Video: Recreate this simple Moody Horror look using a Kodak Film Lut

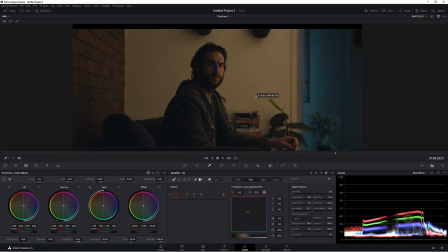[4:08]
Looks like we have a pretty good key. Now we're going to have to key out his hand, which is fine. But all in all, I think that's a great key. So now what we're going to do now is we're going to track this. And I'm going to use not the clip track, which means DaVinci Resolve will automatically track it for me because I know it's going to do a bad job. I'm going to use frame tracking.
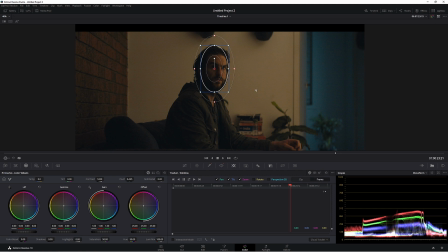[4:27]
Now I'm going to do it and then just skip ahead because it's going to be a long, boring process and nobody wants to watch that, nor do I actually want to do it, but it is what it is and we need to do it.
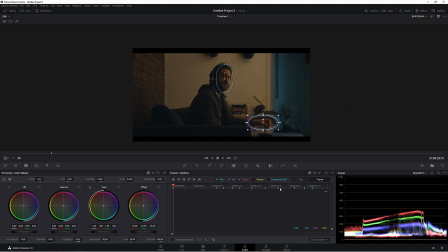[4:35]
All right, playing through our footage, we look like we have a pretty good track. We can always come back and finesse this, but it looks pretty good for now. Let's just bring our exposure down just a little bit, I think. Looks quite nice.
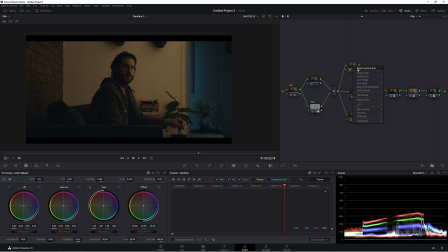[4:48]
Now in this node here, we're going to call this one Look.
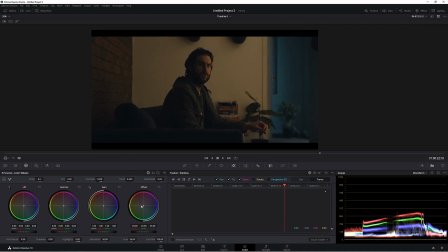[4:52]
And what I'm going to do is I'm going to go to my offset and I'm just going to move it around until I find something I like. Now I think around some greeny areas will look more suited for this scene. If we go greeny blue, we'll be able to bring up this blue a little bit more. Then we can move away from that ugly magenta-y look the wall has.
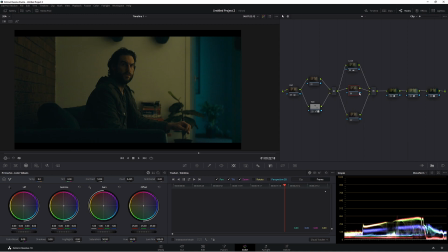[5:15]
So something like that looks pretty good. So in this node here, we'll call it contrast.
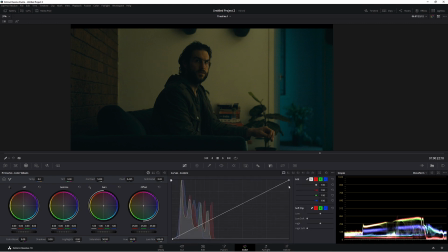[5:20]
We'll do a contrast curve. So let's go to our curves and using our edible splines, so three little dots, edible splines, make a point by clicking here. Now we have a nice little soft curve we can do. Something like that.
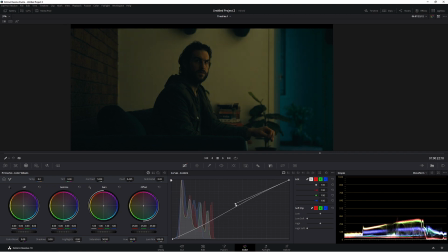[5:38]
And again, pick up the top, bring this down, actually bring it up, sorry.
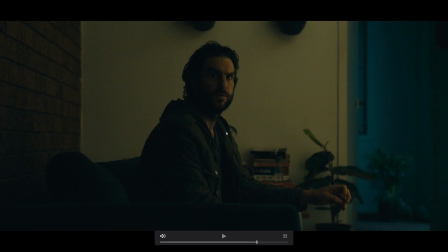[5:46]
That looks pretty good.
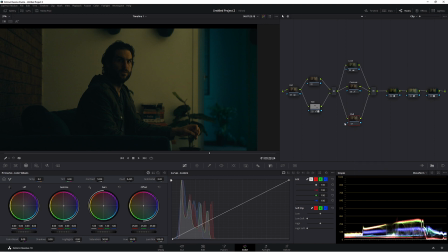[5:46]
Now in this node here, we're going to call this one wall. And we're going to blur out this wall because it's quite ugly and for some reason it's very sharp.
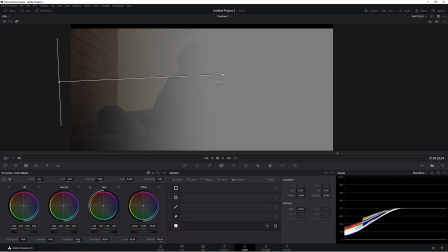[5:56]
So we're going to be using a gradient power window. So Shift H will bring up your selection or the magic wand. Now let's go to blur and sharpen, which is just over here. Bringing it up will soften your selection.
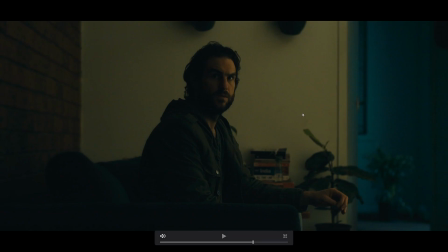[6:10]
So that looks really good. Alrighty, I think our scene looks quite good, except I feel like our skin tones are a little bit off.
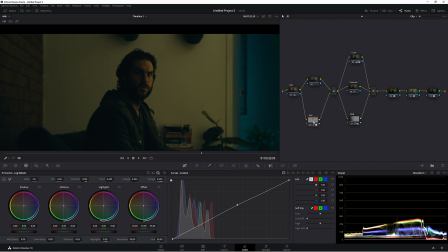[6:16]
So what we can do is, because we qualified our skin tones earlier on with this node, we can use this little square here and connect it to this little triangle here. Now this node is feeding into this node here, but we want to do the reverse.
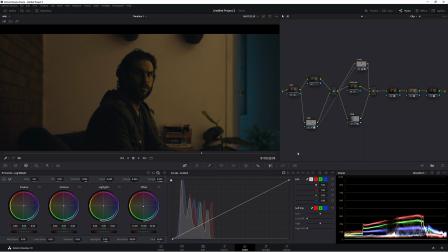[6:33]
What we want to do is come to our look here, and then come to our key, and we want to reverse that key.
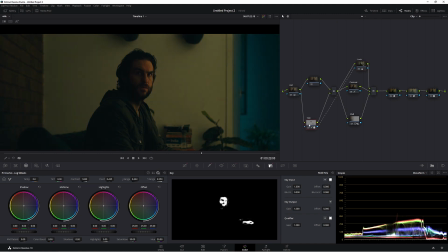[6:39]
So come over here to key input, click this. Now our skin tones are separated to our look.
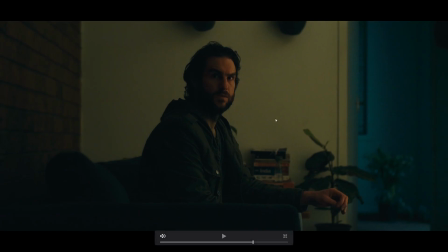[6:46]
And as you can see, they look really bad. So what we need to do is blend them into the rest of the scene. So what we're going to do is we're going to come to our offset, and I'm just going to bring it down
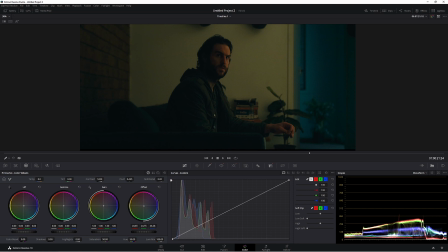[6:57]
towards the greeny blue, just slightly. You want to be avoiding the reddy yellow. Not about these skin tones looking amazing, it's about them fitting the scene.
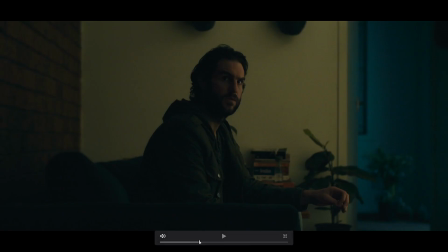[7:16]
Let's have a look at that. Let's go full screen. So they look pretty good, except they look a little bright here.
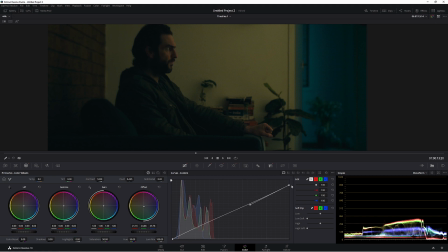[7:23]
So in our curve, let's just bring that down ever so slightly. And then come across here.
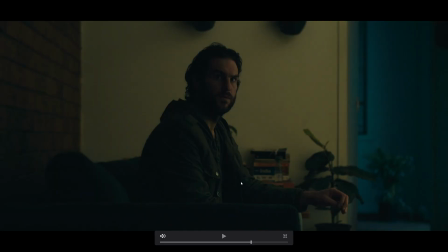[7:30]
That works for me. That looks a lot better. We might have to do this part here.
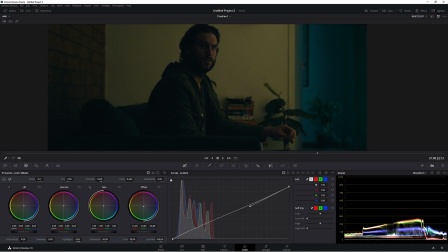[7:35]
Maybe just bring this across. Yeah, just a little bit.
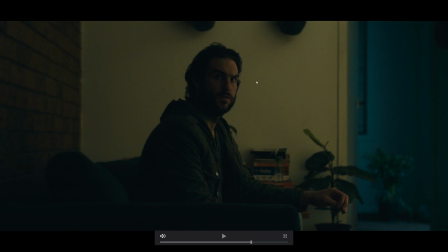[7:40]
Yeah, that looks quite good. Okay, so these skin tones now are fitting the scene a lot better than what they did before. So we'll just fix this area up here. We'll have to track it. So again, I'll just skip ahead.
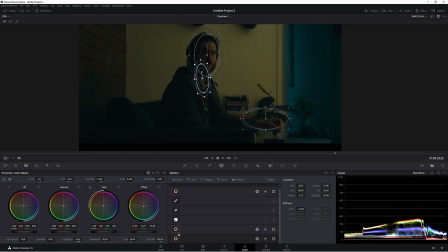[7:50]
So now that I've tracked this area here, what I did is use another power window and then just did frame by frame tracking, as you can see, to bring this area in. Because if you don't have this on, it looks a little wonky.
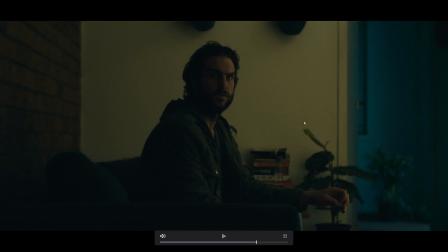[8:04]
So now this really blends in. So all this nicely blends in. So now we have a nice separation from foreground, midground, and background. So this blue is doing a nice job separating from this color here.